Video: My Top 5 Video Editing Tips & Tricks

I've been editing videos for about 15 years and I'm entirely self-taught, which in the 21st century effectively means that YouTube has been my teacher for most of that time.
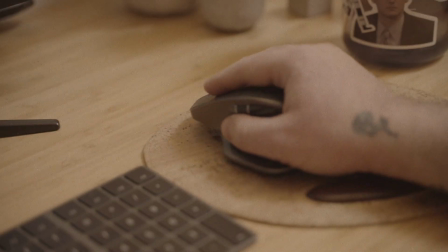20s
Every time that I get stuck whilst I'm editing, I'll open up YouTube and just find a tutorial about whatever it is that I'm stuck on. And so with that in mind, today I wanted to showcase the top 5 video editing techniques that I've learned through YouTube.
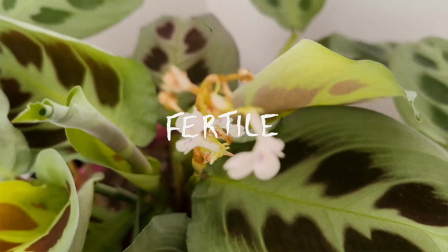35s
Wiggle text. This is a really simple effect that just gives your text that element of a little bit of life and movement.
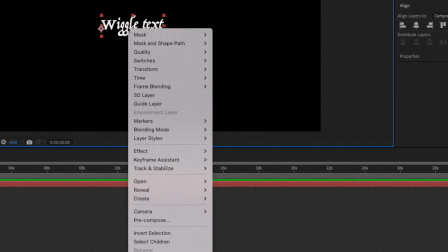42s
It's made really simply in After Effects. Simply create your text, then go to Effects, Distort, and choose Turbulent Displace.
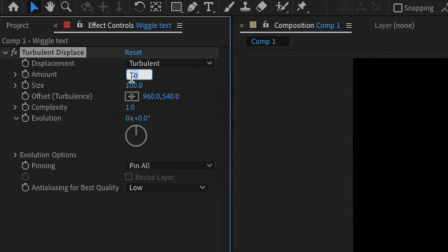49s
In Effect Controls, you can play around with the parameters depending on how crazy you want the effect to be, but subtle movement does tend to work best. I usually put amount at about 20 and size at around 10. Then you need to click on Evolution Options and Alt-click on Random Seed.
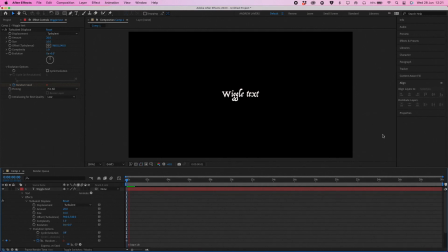66s
Input the text time *10, and there you have it. Speed ramps. This is one of the most commonly used tools in the toolkit of the YouTube editor. Speed ramps can be really effective at increasing the pace of your video,
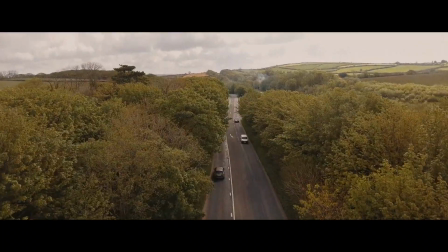80s
but I find that they work best with more active footage or drone shots, and they can work really nicely for seamless transitions too.
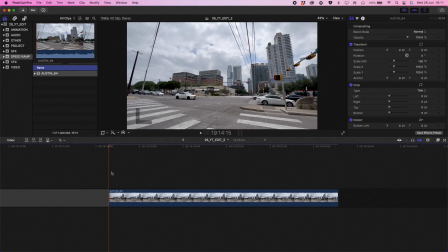88s
In order to create a speed ramp in Final Cut, simply select your clip and hit Command R to bring up the speed.
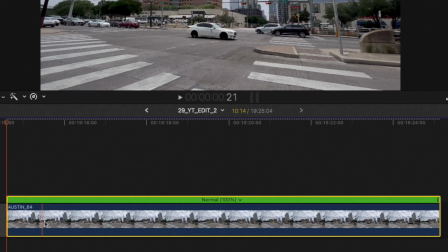94s
Identify where you want your speed ramps in and out points to be,
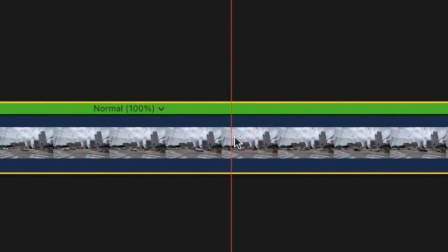98s
and then split the clip by pressing Shift and B. Next, you're going to choose the speed of each moment of each of those clips,
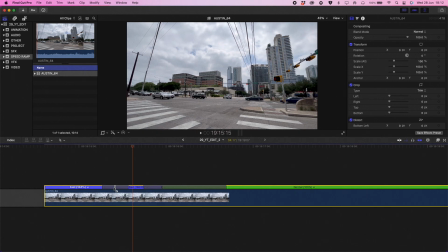104s
depending on the kind of transition that you want to create. And lastly, you can tweak the speed into or out of the speed ramp.
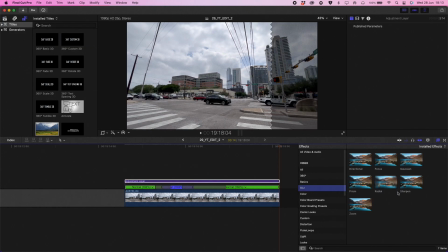112s
Quite often, I'll then stick on an adjustment layer over the speed ramp transition,
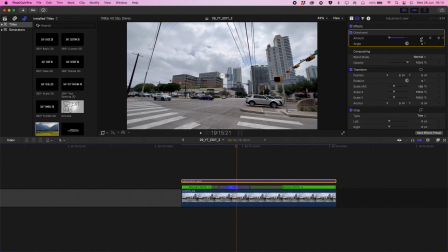117s
and I'll keyframe in a simple blur effect to emphasize the camera movement, and there you go. Drone shots. Drone shots are everywhere. Try and use them sparingly.
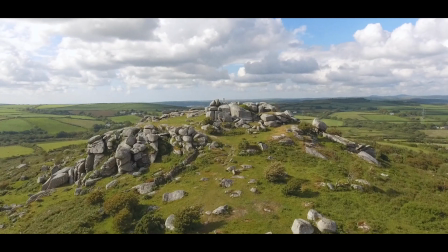130s
A subtle way that you can up the production value of your aerial cinematography is to create a parallax effect.
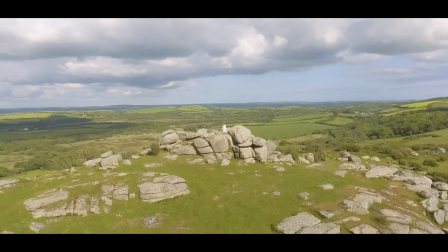136s
You can do this simply by creating a pan movement that goes in the opposite direction of the movement of your drone shot. For example, if the drone is moving forwards, then you can have a pan effect that will pan out.
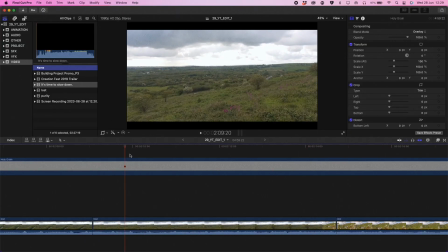149s
To do this, you just simply need to keyframe the scale in or out depending on your clip,
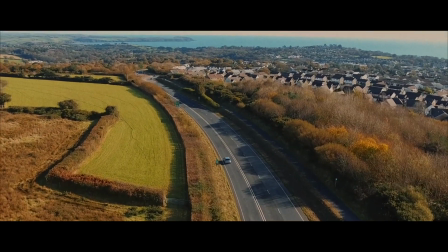154s
and this creates a subtle effect of added movement to your shots, and it can make your clips look slightly more cinematic. Background music. Now this one's simple, but it's so important. Isn't it really annoying when you can't hear what someone's saying because the background music's just too intrusive? Now of course you can turn it down, but then you've still got the music fighting for the same frequencies that the person's voice is also fighting for.
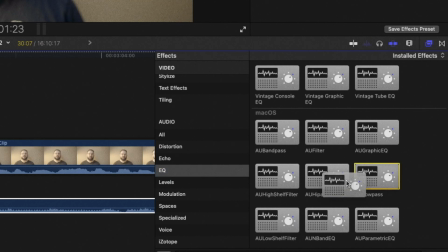178s
So all you have to do is add a low pass filter onto your clip and adjust as necessary, and it just brings that noise down so that the music is more muffled and slightly more background. Transitions. Okay, so I left this one last for a reason. I hate transitions. The kids love them though. But the overall goal of the video editor is to be invisible. Transitions can be used, of course, to serve the footage, but I find that more often than not, they distract attention away from the subject and towards the editor. Don't be that guy. I use simple cuts 99.9% of the time. However, there are a couple of occasions where transitions can be pretty effective, particularly if you're editing something that wants to feel fun and fast-paced with a high energy. And for this, my favourite transition that I learned on YouTube is the wipe reveal transition. It's one of those transitions which is really cool when it's done right, but it can be a little bit fiddly to make.
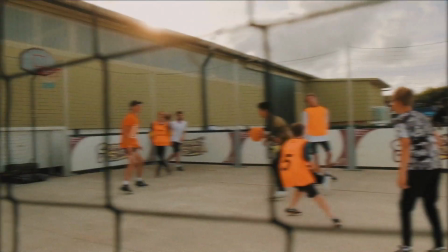237s
I used it twice in this example here for this promo video that I made a few years ago for a local festival.
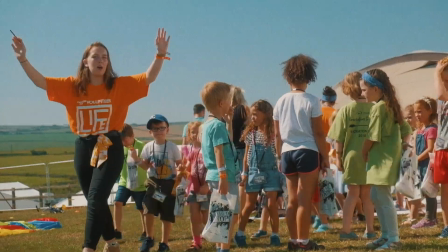243s
Note that also I use speed ramps quite a lot here, and they were really key to adding to the high pace of the video.
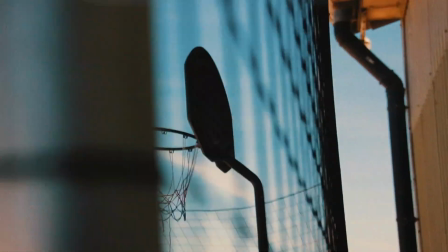248s
You'll notice here that I used this wipe reveal transition to stitch together 2 related clips.